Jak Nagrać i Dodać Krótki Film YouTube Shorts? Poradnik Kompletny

Jeżeli nagram już właściwą część filmu, czyli te główne 60 sekund, to zazwyczaj staram się dogrywać jeszcze dodatkowe ujęcia i tak w przypadku tego filmu jak zapamiętywać wszystko co czytamy, dograłem kilka sekwencji ujęć np. tego jak zakreślam pewne rzeczy w książce, czy jak np. czytam sobie pewne rzeczy przy lampie, to wszystko dogrywałem po nagraniu tego głównego filmu. I po tym wszystkim całość materiału trafia do komputera, do DaVinci'ego i tam już odbywa się montaż.
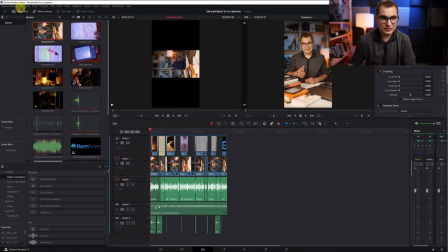12:44 Teraz pierwszą rzeczą, którą musicie zrobić to oczywiście przechodząc do DaVinci'ego musicie zmienić Project
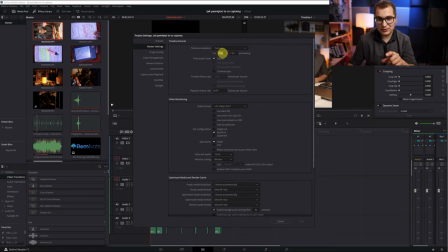12:49 Settings i tutaj musicie wpisać 1080x1920 pikseli. Ja swoje filmy nagrywam akurat w klatkarzu 29 klatek na sekundę, więc taki klatkarz też sobie tutaj wpisuję.
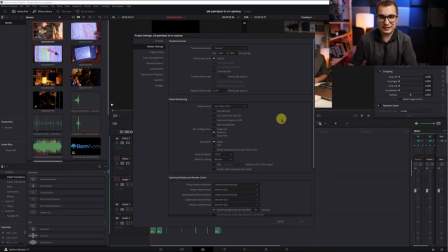13:03 Ale to oczywiście w Europie najczęściej będziecie korzystać z klatkarza 25 klatek na sekundę bądź 50 klatek na sekundę.
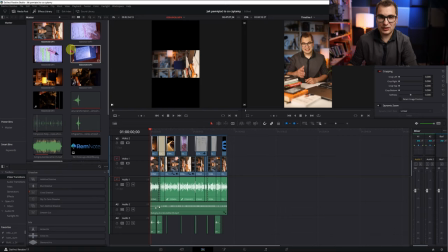13:12 Po wpisaniu tych parametrów oczywiście możecie zaimportować sobie wszystkie pliki źródłowe, na których będziemy pracować. Jeżeli tego nie wiecie, jak to zrobić, to nagrałem bardzo fajny poradnik dla początkujących o DaVinci i link Wam się wyświetli w tym momencie gdzieś w górnym rogu ekranu i skorzystajcie z tego poradnika, jeżeli macie jakieś niejasności, jak na przykład się importuje rzeczy, jak się tnie pewne klipy. O tym tutaj nie będę mówił, będę mówił tutaj o innych rzeczach, czyli o tak zwanym workflow, czyli jak wygląda proces montowania filmu u mnie.
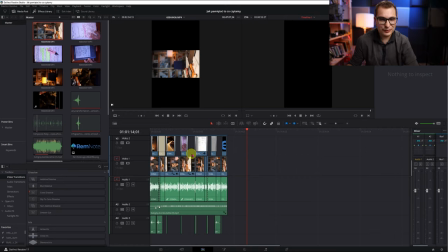13:47 I to, co widzicie tutaj po lewej stronie, to gotowy film, który już jest zmontowany, ale zacznę od początku.
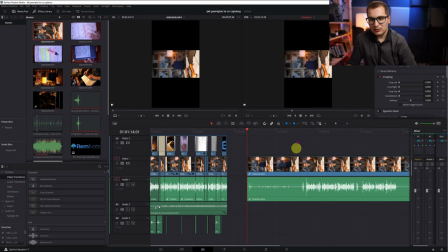13:53 Pierwsze co, to oczywiście wrzucam sobie na timeline mój film, który jest z telepromptera.
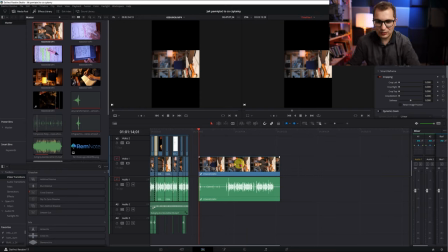14:00 Oczywiście tutaj widzicie dużo przestoi, które zaraz będę wycinał, ale zacznę od tego, że muszę ten film obrócić, tak żeby on był dopasowany do tego rozmiaru właściwego shortsa. I tutaj wychodzę w transition,
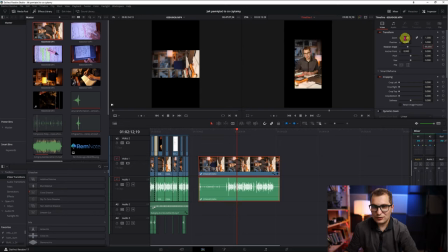14:14 oczywiście obracam ten film o minus 90 stopni w tym przypadku i oczywiście muszę go zzoomować do około 1,78 i wtedy on wypełnia całą klatkę i wszystko jest w porządku i w tym momencie mogę zacząć już proces cięcia i wycinania zbędnych rzeczy z mojego filmu.
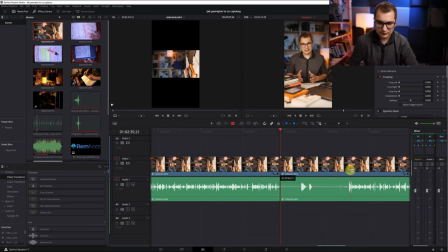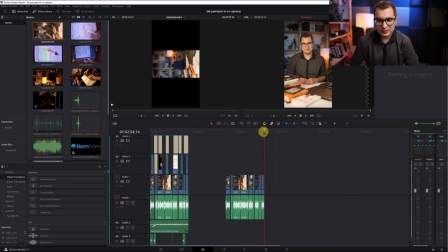14:37 Kiedy film już jest pocięty i sprawdzę, że ma mniej niż 60 sekund, bo to jest bardzo ważna rzecz, żeby Wasze shorts były pozycjonowane jako te krótkie filmy, muszą mieć mniej niż 60 sekund i polecam Wam zasadę,
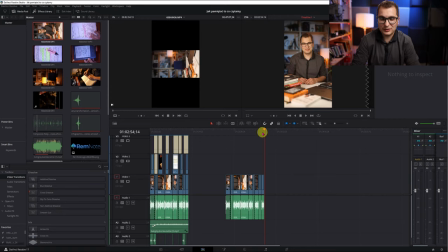14:52 żeby robić te filmy krótsze niż nawet 59 sekund. wtedy macie pewność, że jeżeli wrzucicie je na YouTube'a, to będą miały właśnie poniżej minuty. Mi zdarzało się tak, że nawet jeżeli na timeline'ie wychodziło mi około 59 sekund, 59,5 sekundy,
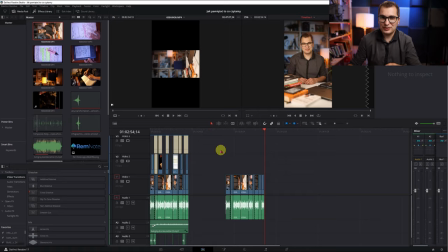15:10 to ten film okazało się, że nie był już pozycjonowany jako shorts, ponieważ miał 60 sekund. Montujcie je poniżej 59 sekund, wtedy będziecie mieli pewność, że one trafią na półkę z shortsami.
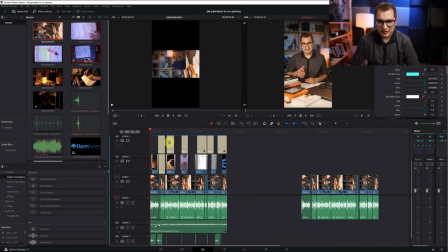15:23 I oczywiście jeżeli mam gotowy już ten właściwy film,
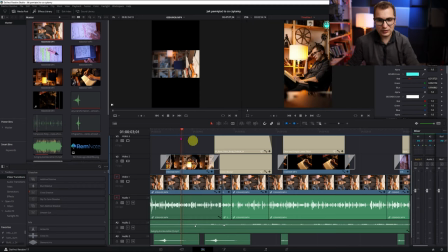15:27 to kolejnym krokiem jest uzupełnienie go o tak zwane birole, czyli dodatkowe ujęcia, które robią ten film ciekawszy. I tak jak tutaj widzicie pojawiła się wkładka ze mną czytającym książkę i to jest scena dograna oczywiście później,
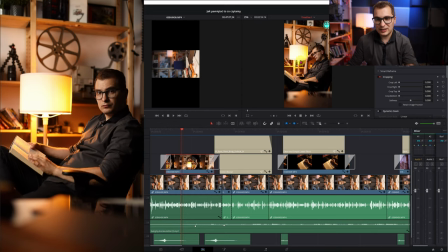15:43 po tym jak przeczytałem sobie tekst z telepromptera, to właśnie dogrywałem takie scenki.
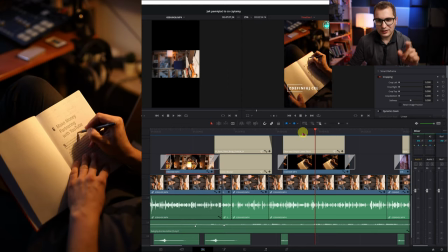15:48 Kolejna scena, tutaj także taka birolowa można powiedzieć, czyli dodatkowe ujęcie, które wykonałem jak zapisywałem jakąś notatkę w książce.
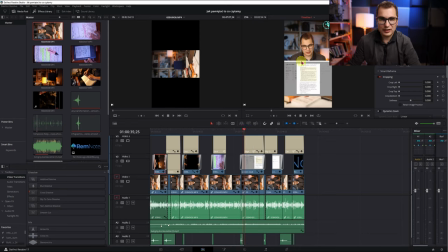15:57 Takie dodatkowe rzeczy to także mogą być jakieś screencasty, czyli nagrania waszego ekranu, które będą po prostu atrakcyjniały wasz film.